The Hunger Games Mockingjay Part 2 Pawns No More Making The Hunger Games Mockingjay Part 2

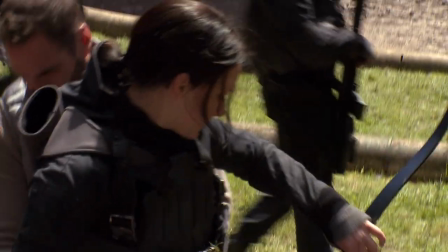4451s
Because Renee looks so much like her, and because of the magic that Charlie and visual effects can kind of work with face replacement or just little alterations, we were able to shoot the action in such a way that you didn't have to cut around for a double. You just kind of shoot with Renee coming right at you.
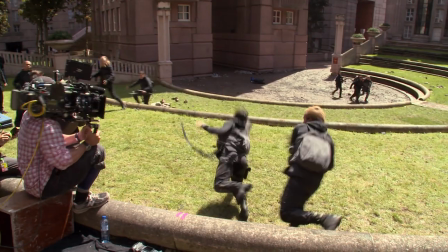4466s
And, you know, if you're just catching a glimpse of the face or it's something they can alter, it's Katniss Everdeen.
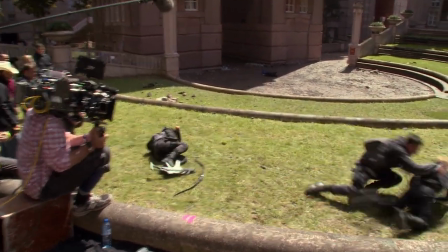4470s
Even though it's Renee Moneymaker, it's still Katniss Everdeen.
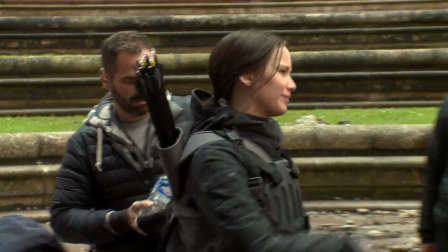4474s
And then you go in for the close-up where it's Jennifer, and you know, it's seamless the way those two work. And I have, you know, from a distance been like, is that Renee or Jennifer? I don't have my glasses on, I can't tell.
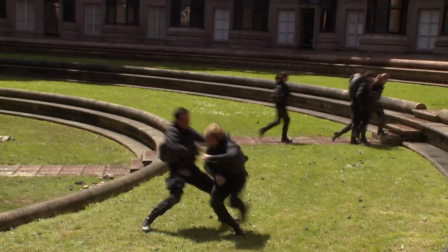4488s
So their interaction with Peeta, Mitchell tries to intervene, he gets knocked back and gets pulled up in a barbed net. We wanted, again, to do as much as we could practically.
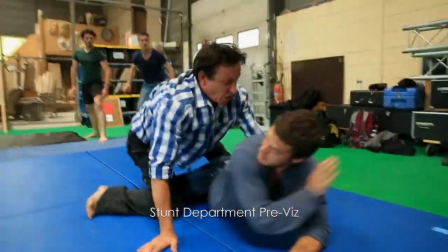4498s
So we set up in Atlanta to test this stunt where we have a guy fall and get yanked, get spun up in this net.
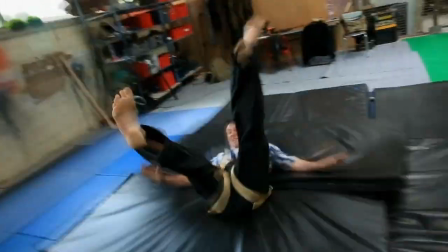4505s
We ran a couple tests and we'd shoot him and show Francis, and it just never had the kind of velocity or the violence that he wanted. And we had a limited amount of time in the location where we were.
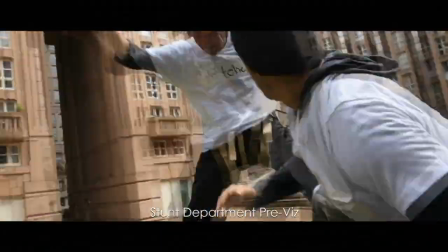4516s
So we opted for a digital takeover, which we would start the lift and he would do this, you know, cool spin on a cable.
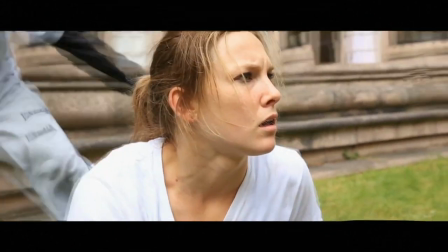4525s
But then for the rest of it, when he's getting wrapped up and really violently kind of torn about, visual effects would take over.
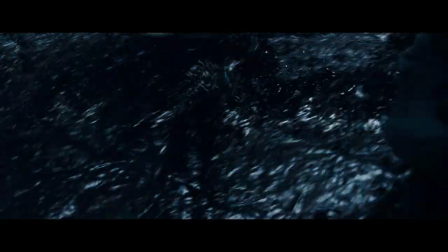4534s Everdeen, keep it all up.
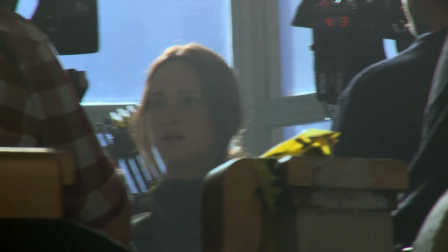4540s Everdeen. Come on, let's go. Boggs gave it to me.
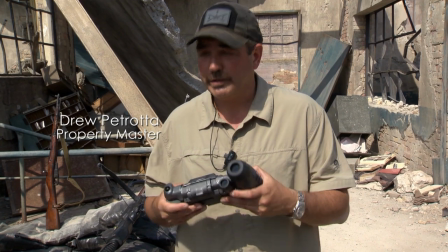4545s
This is the Hollow, which there's many versions of. This came almost completely out of Phil Messina's head.
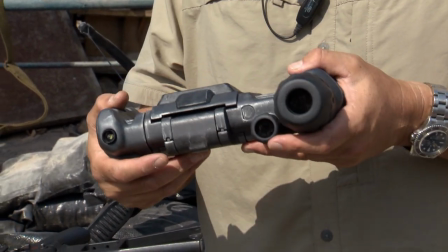4552s
In the book and in the movie, it does a multiple tasks. So it was really difficult to come up with a design that looked like it could accomplish all of that.
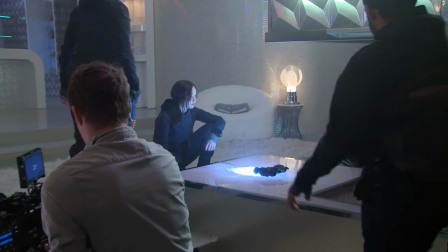4560s
The Hollow, what it's supposed to do is be like a futuristic GPS that also shows them where the capital has placed pods.
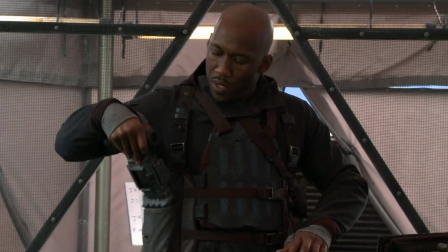4568s
So it has some sensors in it as well. So there's probably four different versions that have different functions.
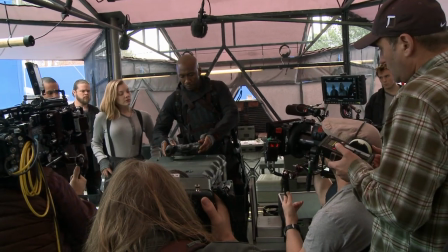4575s
This particular one is for a projector, it projects a 3D image.
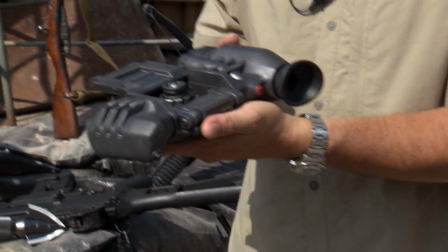4579s
So there's a piece here opens and you end up with a lamp that then they create visually the 3D image off of this.
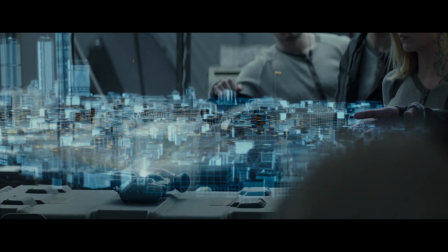4588s
So this version is like a projector.
Even with the Hollow, it's likely that new pods have been set.
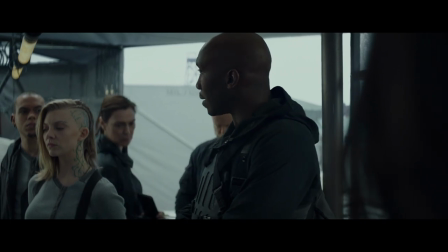4596s Whatever they contain, they're meant to kill you.
The weapons in Mockingjay 1 and 2 are, it's the next generation of weapons that we've seen, the progression of them in these films.
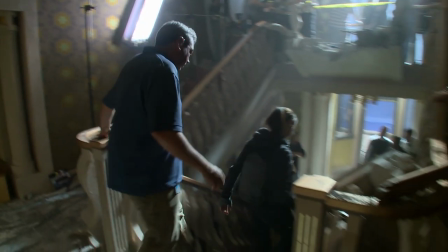4607s
And Drew Petrada and his prop department are amazing,
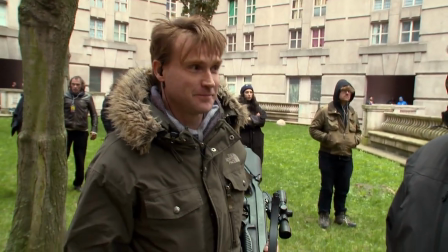4612s
not only in the design, but in the building of practical weapons that the stunt department can use.
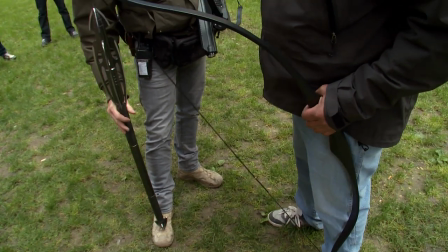4618s
Because we use them and abuse them. We broke a lot of tridents.
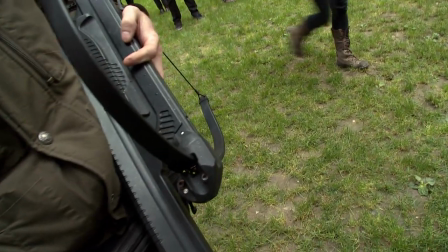4623s
We put a lot of strain on the bows. We put them through the paces.
Finnick?
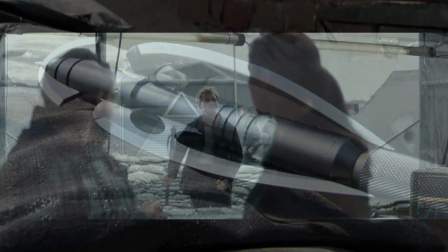4628s
This is Finnick's new trident. This is the trident BD made for Finnick.
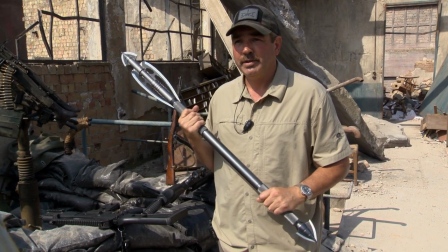4631s
One of the things that we wanted to do is, because of the amount of action that are in this movie and that they're military and running around, that it be a little bit more compact.
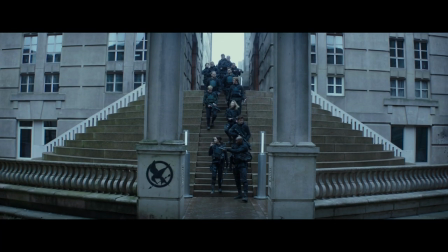4639s
So for ease of carry and made a little bit more sense.
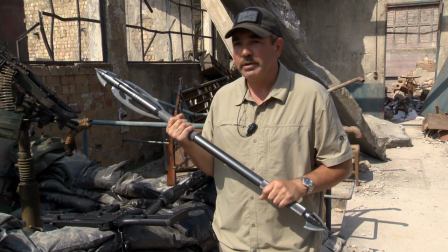4642s
But it also has the ability to expand digitally into the same size of the trident he used in Catching Fire.
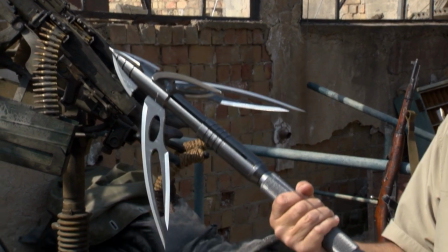4648s
So this one also expands and opens to change the shape quite a bit. And it's a nasty looking weapon.
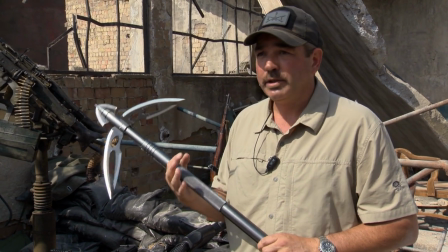4654s
And we kept thinking about the action in the movie and how difficult it would be to deal with.
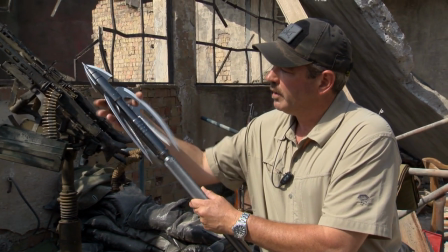4659s
So by making it collapsible like this, it does give it's a lot slimmer design,
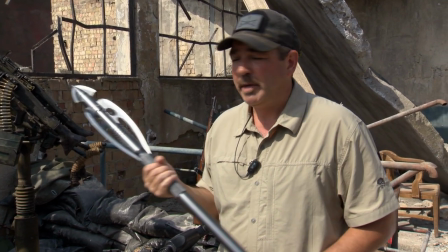4665s
and he can do a lot more action, a lot simpler, and it makes more practical sense than running around with something that's spread out like that all the time.
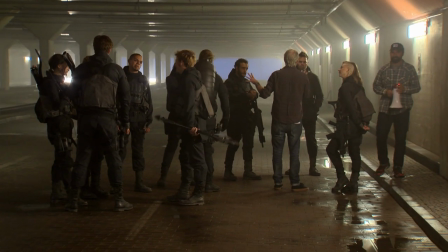4672s
So R.A. Rondell and Sam Hargrave and I started playing with how Finnick would fight with this.
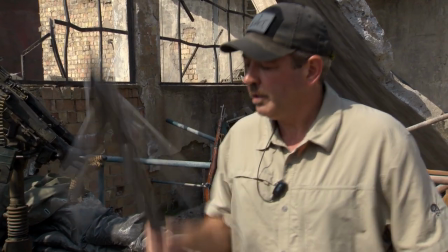4678s
I think the first time Sam grabbed it, he did one of these, which just kind of popped it open.
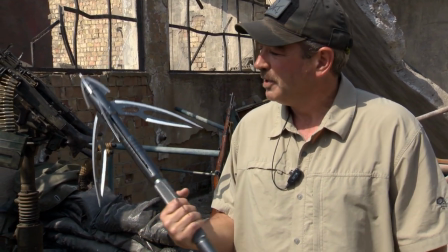4683s
It turned out by accident, but it turned out to be a really cool move, and Sam looks really cool doing it.